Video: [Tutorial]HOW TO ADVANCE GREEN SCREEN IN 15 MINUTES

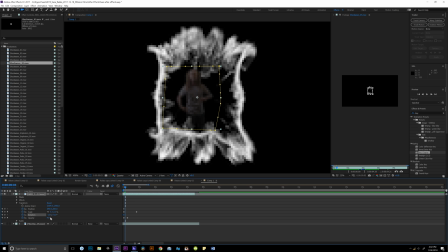[4:10]
Hold on. Yeah.
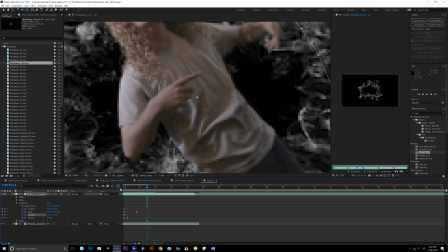[4:17]
Should I make him go like this? So I'm probably gonna make him just come in straight.
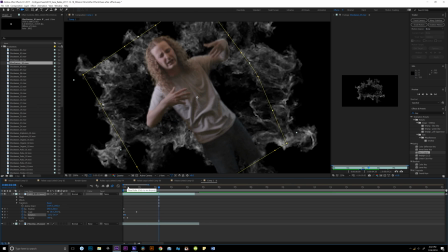[4:22]
I was gonna do something, do something a little bit different, make him come in sideways, but I think I'm just gonna make him straight just for the sake of this tutorial.
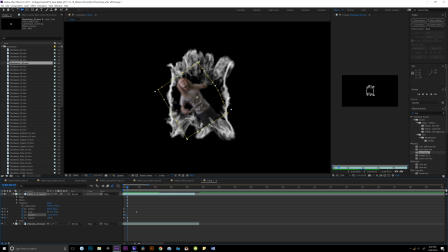[4:29]
Let me go ahead and rotate him back to 360 degrees. Oops. Alright, so if you go back to keyframe, just click that arrow, go to keyframe. Alright, so we're going to go ahead and put 0 on this because we want to make them do a full 360 degrees.
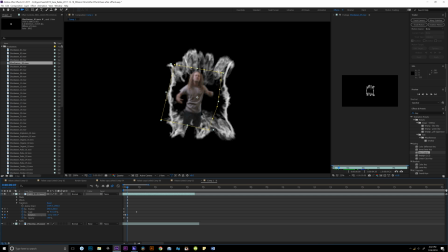[4:47]
As you can see, it turns back to 0, it goes away. So it's 360 will just turn into 0, maybe 359 into 0.
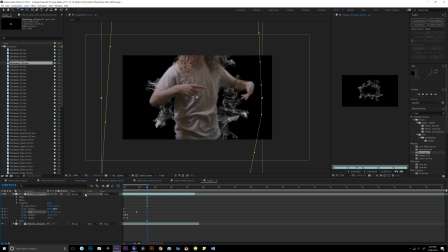[4:54]
So what we're going to do here now, give him a little scale. Let me fix this position. I'm just gonna add some different motions to his zoom.
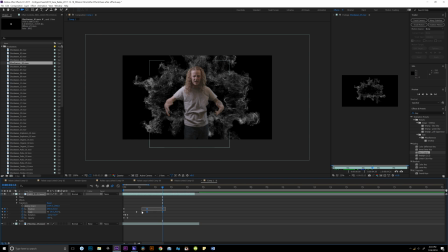[5:08]
What this will do is just help me, you know, find out positionings that I want him to be in. And I'm gonna go ahead and highlight these positioning scales. I'm gonna go right here to keyframe assistant and easy ease.
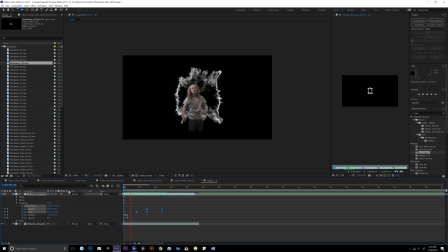[5:22]
And what this will do is, you know, make those a little bit not so straight and, you know, so if you want something more natural looking, do the easy ease. It'll make him float like that. All right, so now what we're gonna do with this shockwave right here, we're gonna kind of do the same thing in positioning.
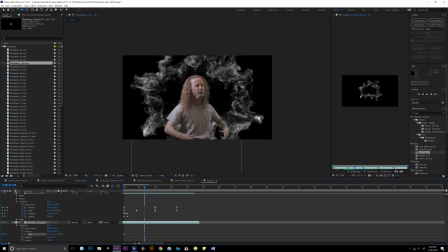[5:41]
When he gets closer to the camera, I want the
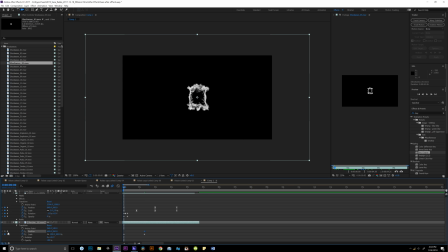[5:47]
shockwave to look like it's coming at the camera as well with the motion.
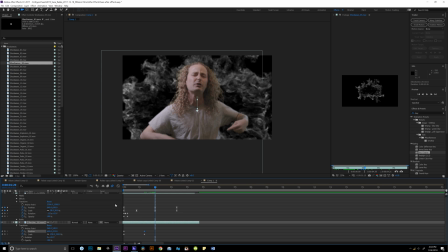[5:52]
It does get a little bit bigger in time, so you know, these are just placements. Don't worry about these.
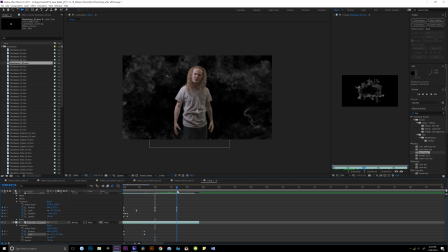[5:58]
We're going to switch these up with camera movements. So now that he scoots back, we're going to go and scoot back a little bit too. And we're going to go ahead and move it right here and lift it up a little bit. Let me see. Take that position. Center him in that little pocket right there above his head.
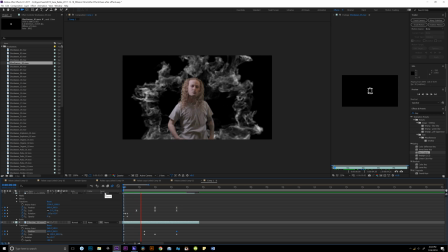[6:17]
Boom. Yeah. See, already now it looks like the smoke is inside the same dimension as him. So I'm gonna change the speed a little so it doesn't cut me directly. Too fast of a speed.
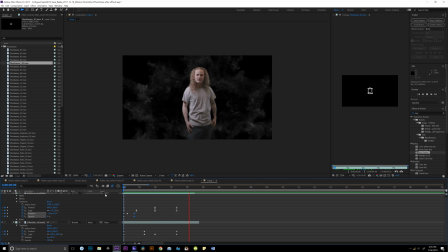[6:36]
Yeah, that looks more natural. Alright, man, I like that right there. So let me go ahead and just trim this up so we can shorten this timeline so I don't have all this extra time.
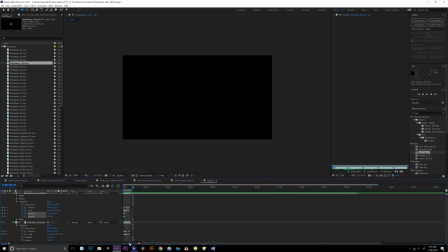[6:48]
I was gonna do it earlier, but I just forgot to. I got my motions.
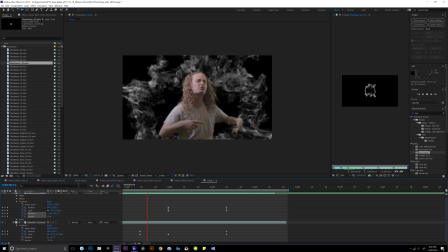[6:53]
And let's watch it one more time through. He might cut off right here. Yeah. And I'm gonna go ahead and make him a little bit longer. Right there.
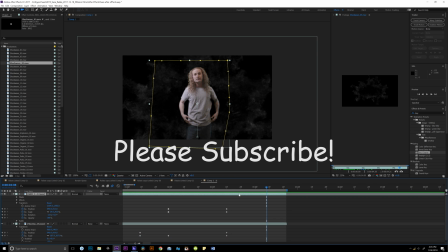[7:13]
Alright, so it looks like we got a basic motion, man. I mean, if that's all you need, you can go ahead and stop here. If you want to go into a little bit more advanced,
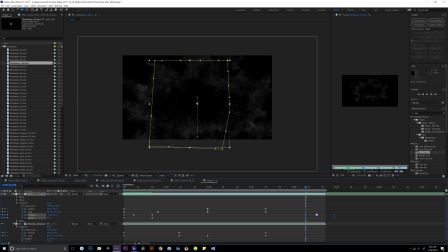[7:21]
I'm gonna go ahead and make him spin out too. Just switch those around. Yeah, that's what he's doing.
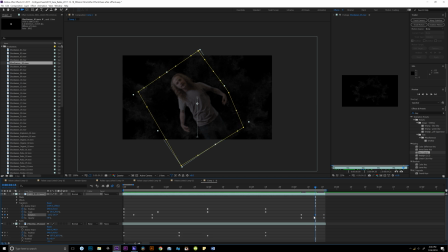[7:36]
Alright, let me add some positional keyframes. I'm just gonna make him just spin out totally. I don't need him to do a crazy spin. Alright, so I'm gonna do another positional scaling and position keyframe.
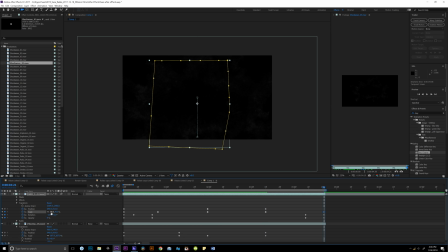[7:54]
Since he spun in from small to big, I'm gonna make him go from big to small, just reverse.
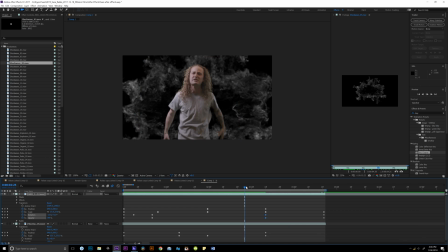[8:02]
And go ahead and slide this over so he has a long. No, I don't like that. Alright, so let's go ahead and bring this back. What I'm going to do is just end up just changing this position on the scale.